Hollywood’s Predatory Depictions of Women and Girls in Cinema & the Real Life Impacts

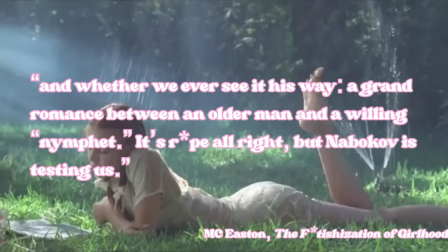[12:17]
Nabokov plays a game with the reader to see how far we are willing to tolerate Humbert and whether we see it his way,
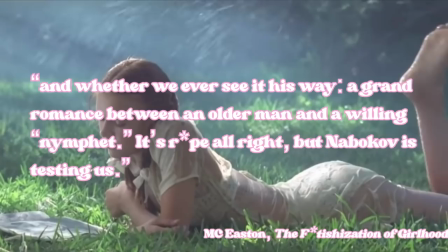[12:25]
a grand romance between an older man and a willing nymphette. But Nabokov is testing us.
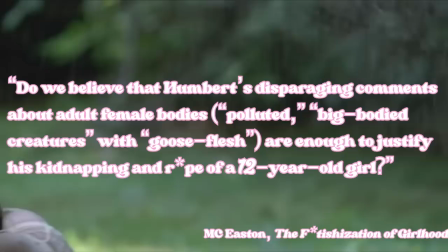[12:30]
Do we believe Humbert when he assures us that Dolores's cries of no are followed by sighs of pleasure? Do we believe that Humbert's disparaging comments about adult female bodies,
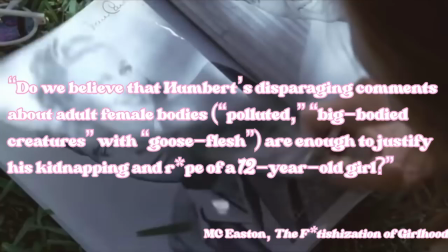[12:42]
polluted big bodied creatures and goose flesh are enough to justify his kidnapping and rape of a 12 year old girl?
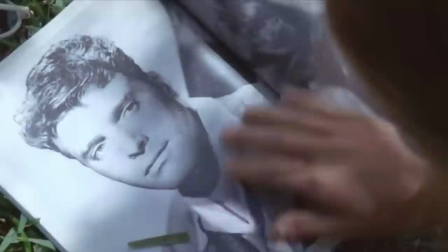[12:51]
In the films we lose this nuance.
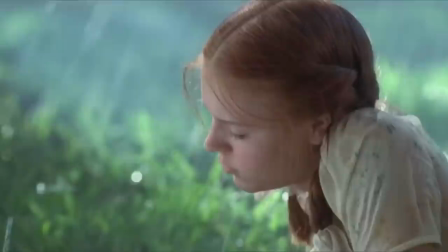[12:53]
It is evident to me that the men who adapted both versions of this film very much missed the point that Nabokov was attempting to make with his book.
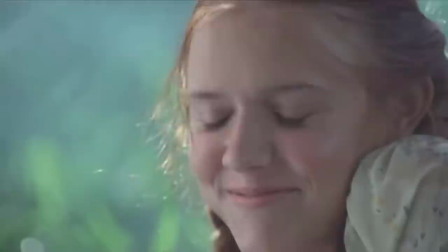[13:01]
Or if they did, they failed to translate it onto screen.
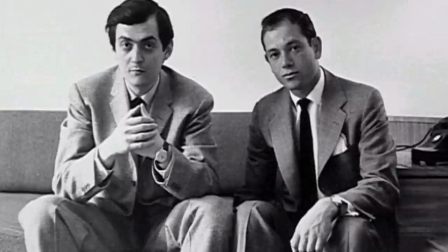[13:05]
James B. Harris was on board as producer, and Stanley Kubrick was hired as the director to adapt the 1962 adaption of Lolita.
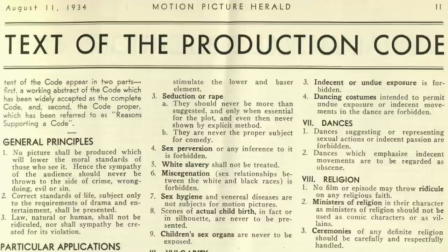[13:13]
And at this time, one of the main issues when adapting was navigating around the Production Code of Administration,
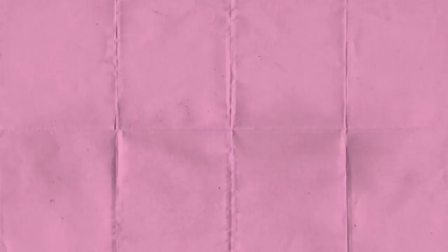[13:19]
or PCA, which had strict guidelines in reference to the Hays Code on what was allowed to be shown on screen.
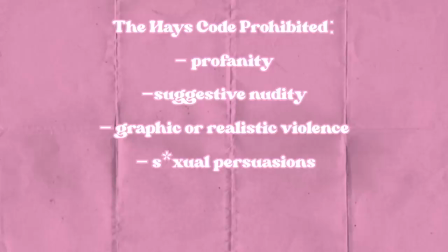[13:25]
The Hays Code prohibited profanity, suggestive nudity, graphic or realistic violence,
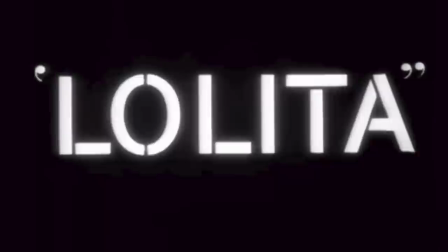[13:31]
sexual persuasions, and rape, amongst other things, which, as one could expect, made the adaption of Lolita very challenging.
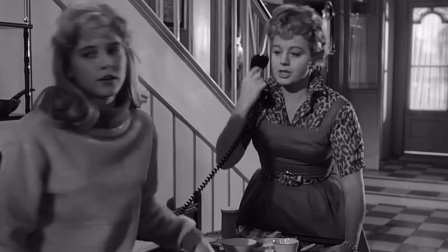[13:38]
Kubrick and Harris asked Nabokov himself to write the screenplay.
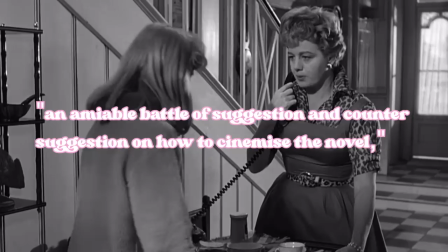[13:43]
20 years after the film was released, Nabokov recalled an unamiable battle of suggestion and counter-suggestion on how to cinemize the novel,
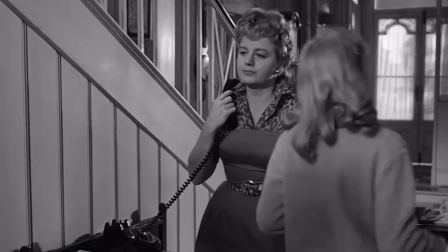[13:51]
and the final script was heavily edited by Kubrick.
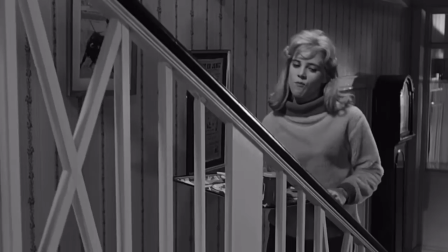[13:55]
Kubrick's script seemed more concerned with exploring the themes of sexual suppression rather than critiquing the real sexual crimes of the protagonist,
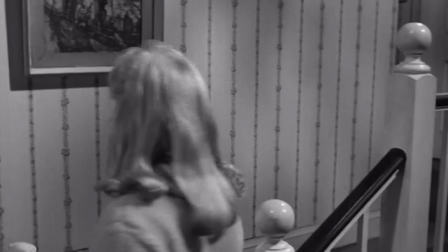[14:02]
and while this is understandable due to the censorship laws, it does beg the question as to why Kubrick bothered to adapt the novel in the first place.
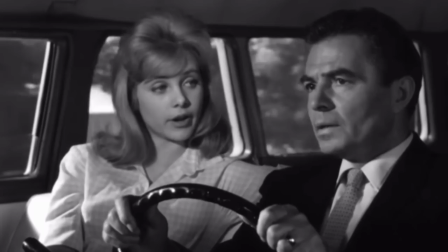[14:11]
One of the early suggestions made to Nabokov when adapting the script was suggesting making one big change to pacify this PCA,
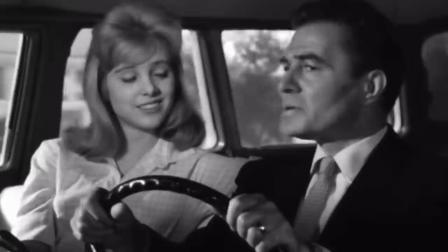[14:19]
make Humbert and Dolores a married couple.
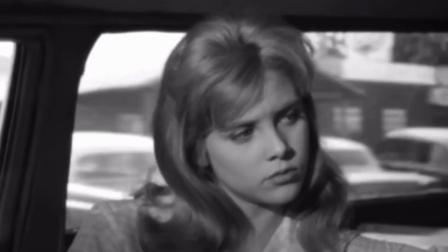[14:22]
Nabokov hated this concept and actually quit over it, sending a letter to the producer of the film, James B. Harris,
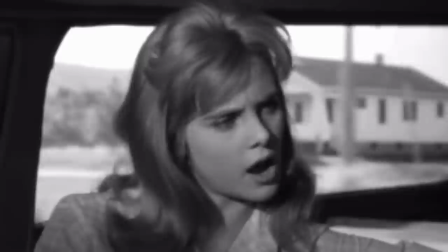[14:30]
deciding against the script job due to frustrating negotiations and the marriage tweak, which was,
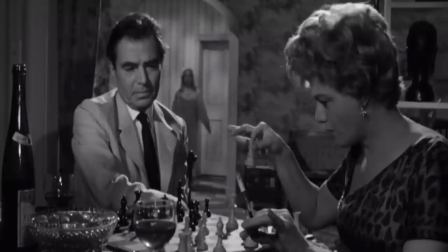[14:35]
in Nabokov's own words, a particular stumbling block. Nabokov later returned after Kubrick and Harris dropped the marriage plot entirely.
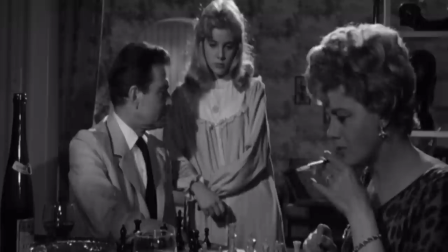[14:44]
Their new solution was to age 12-year-old Lolita up, and she would instead be 15 years old.
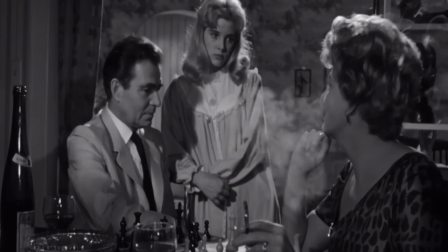[14:50]
Therefore, in order to make a releasable film,
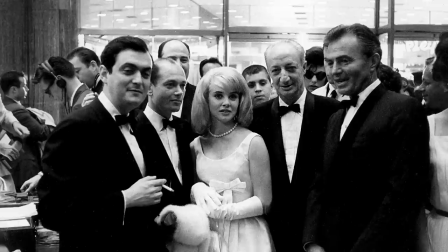[14:53]
Kubrick and Harris were tasked with hiring an actress who appeared older than Dolores Hayes that Nabokov described in his book.
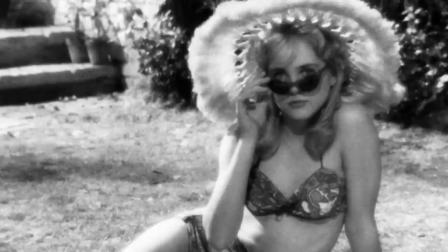[15:00]
Of 800 auditionees, 14-year-old Sue Leon was chosen to play the role.
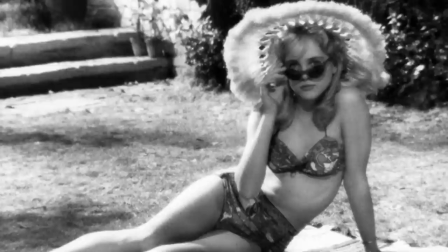[15:06]
Sue Leon appeared much older than 14, and this was only further emphasized by the way in which she was stylized in the film.
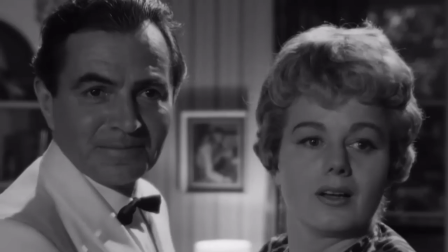[15:15]
In the article, The Troubling Legacy of the Lolita Story 60 Years On,
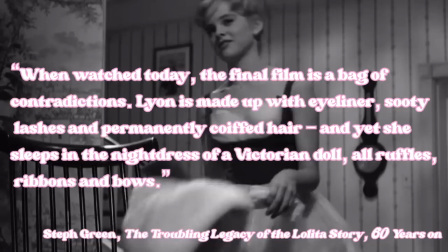[15:19]
Steph Green states, When watched today, the final film is a bag of contradictions. Leon is made up with eyeliner, sooty lashes, permanently coiffed hair,
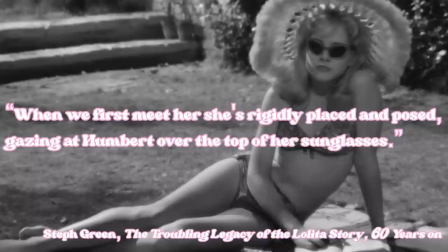[15:30]
and yet she sleeps in the nightdress of a Victorian doll, all ruffles, ribbons, and bows.
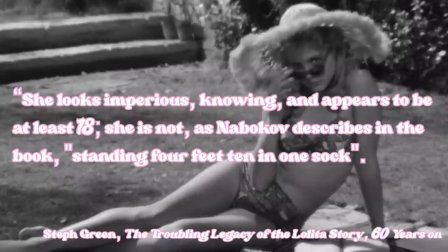[15:35]
When we first meet her, she is rigidly placed and poised, gazing at Humbert over the top of her sunglasses.
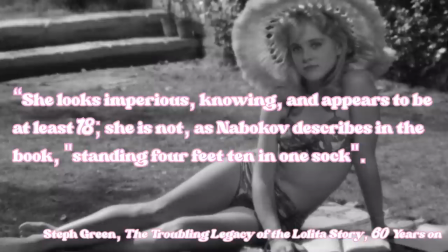[15:41]
She looks imperious, knowing, and appears to be at least 18.
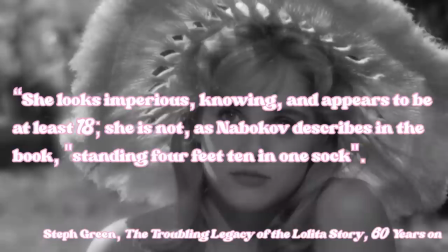[15:46]
She is not, and Nabokov describes in the book, standing four feet tall in one sock.
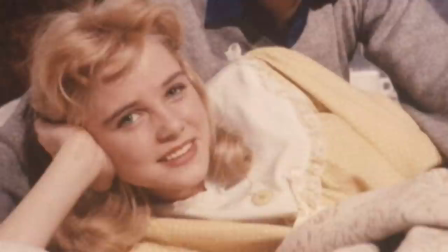[15:51]
In a 1974 foreword to Lolita, a screenplay,
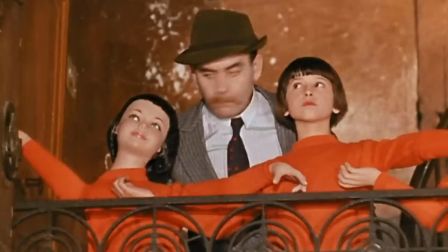[15:56]
Nabokov admitted that the frills of Miss Leone's elaborate nightgown were painful.
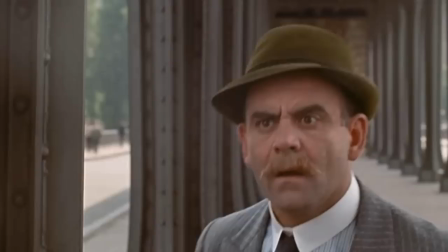[16:01]
Nabokov would also later go on to say that Catherine de Mongeau, the scrappy, tomboyish,
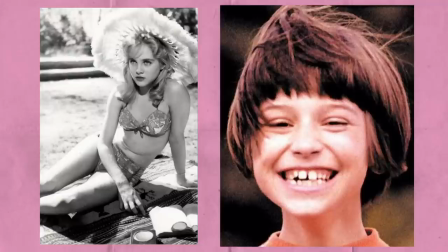[16:07]
then 12-year-old of Zazie in the Metro would have been the ideal Lolita instead.